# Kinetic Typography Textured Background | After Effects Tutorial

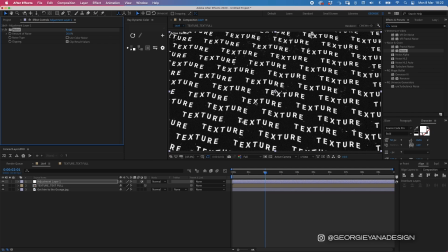12:27 I think 20 is a good number. If I zoom in, let's try
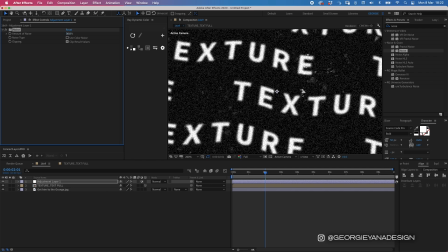12:36 30 and zoom out. Maybe that's a bit too much.
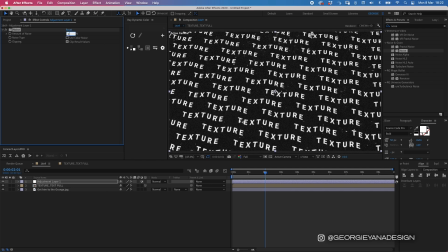12:42 Let's go for 25. And what happens if we turn up the blur a little bit?
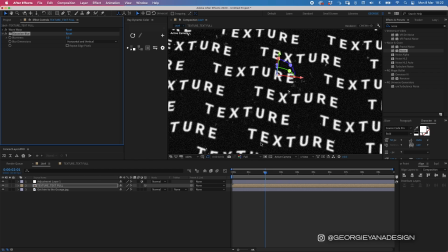12:51 What, mixing the blur and the noise together, it creates this kind of fuzzy texture towards the text, which helps it bleed into the background a little bit better, rather than it just being straight lines from the text. So if I turn off the blur and the noise layer,
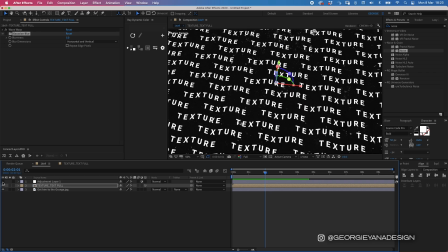13:07 you can see that it doesn't quite have that same blending effect as when you have those two effects together. So I'm gonna turn it back on. The rotation is easing in a bit too much, I think.
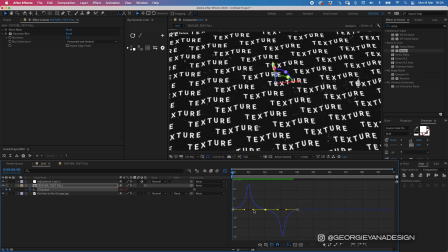13:19 So I'm just gonna reduce my graph handles like this. And I'm gonna do that for either side as well so that they match.
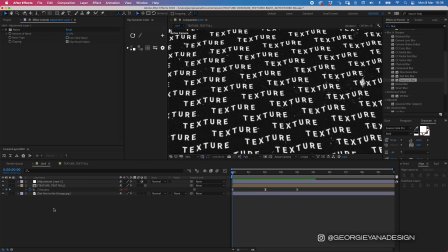13:33 Okay, so I'm gonna carry on designing this. So I want to add a slight vignette around the edges just to give it a bit more depth and texture.
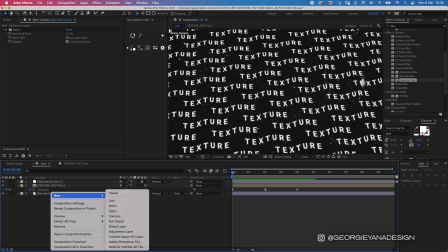13:43 So I'm gonna right click, go to new solid,
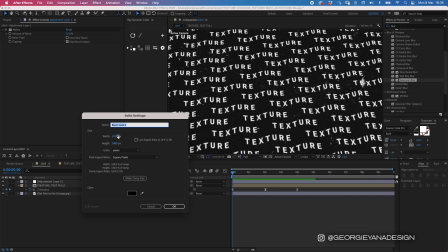13:46 and I want a solid the same size as this comp, which automatically comes up, and I want it to be black.
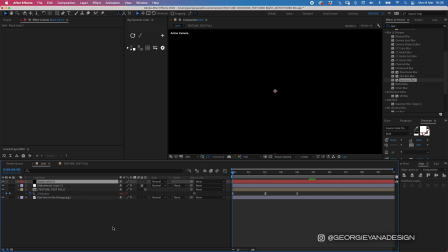13:53 So I'm gonna hit okay. Then I'm gonna get my shape tool up. So I go up to my shape tool up here, I'm gonna press and hold it, and go to the ellipse tool.
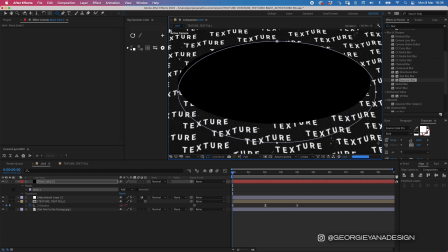14:04 And I'm gonna create an ellipse that's roughly the size of the screen. You double click the mask around the edge just to drag it out and match the sizes, but with a bit of a space around it.
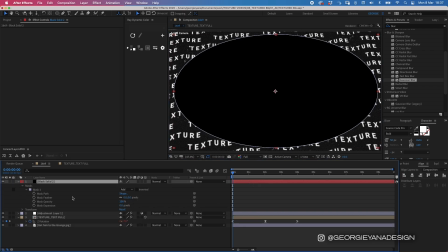14:24 Then I'm gonna go to my mask settings on the solid layer and I'm going to invert it.
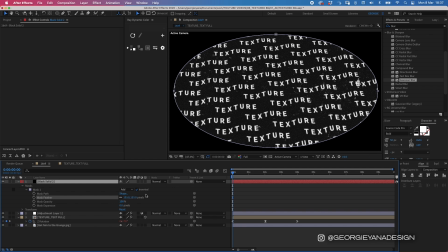14:30 And then I'm going to just play around with the feathering.
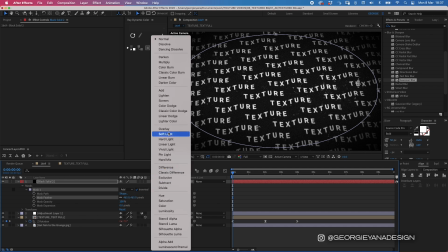14:38 Cool, I think that should be all right. And then I'm gonna go to overlay and see what that looks like.
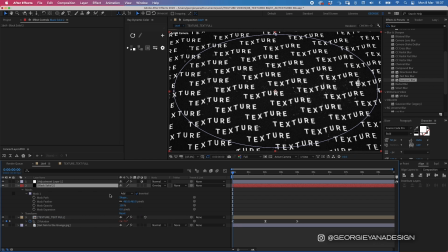14:46 And put this underneath noise as well. Uh,
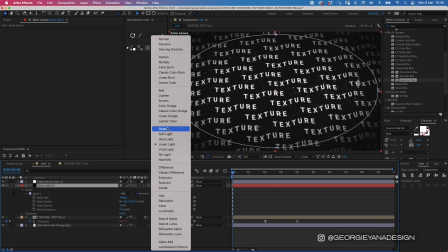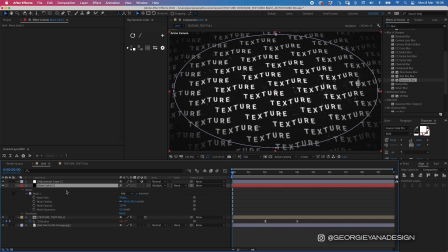15:00 Okay, yeah, I think I'm gonna put on multiply and then I'm just going to drop the opacity slightly. So let's say 70. And now I really wanna highlight the fact that it's on a 3D space. So I'm gonna add some blur to this image, but only in the middle.
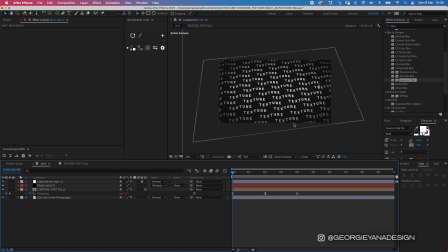15:19 So it feels like a real camera that might have this bit and this bit out of focus.
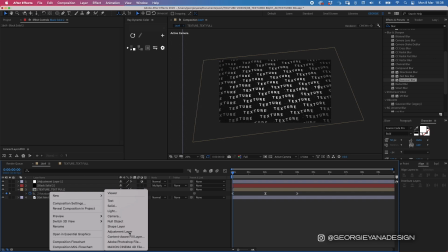15:24 So I'm gonna create a new adjustment layer and I'm gonna add some more blur to it.
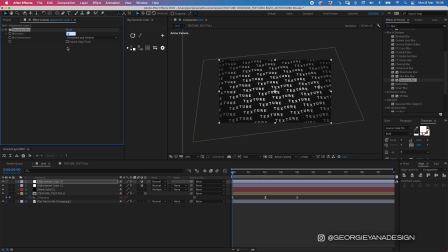15:30 So get my gaussian and blur, put that on, and I'm gonna put it up quite high to about 40 and make the size of the layer quite a bit bigger.
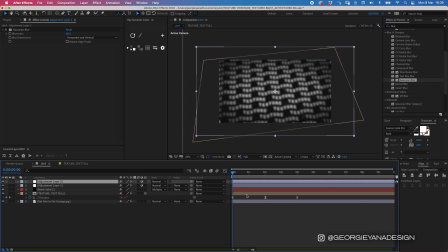15:43 Okay, and so before I connect this to the text layer, I'm going to add a mask to it. So I'm gonna hit the Q button, which brings up my shape tool. If I hit it a few times, you can see it changing and going through the different shapes there is, and I want the rectangle one.
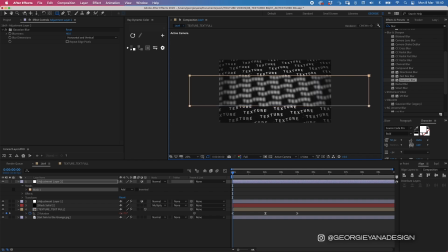16:01 So I'm just gonna create a mask in the middle like this, and I'm gonna invert it. And I'm gonna play around with the feathering again. Bring this up quite a bit.
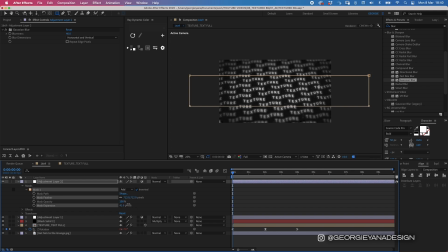16:18 And actually I'm gonna expand the mask out. Drop this down a bit. Yeah, that's looking quite nice. So now I want to connect this one to my text layer.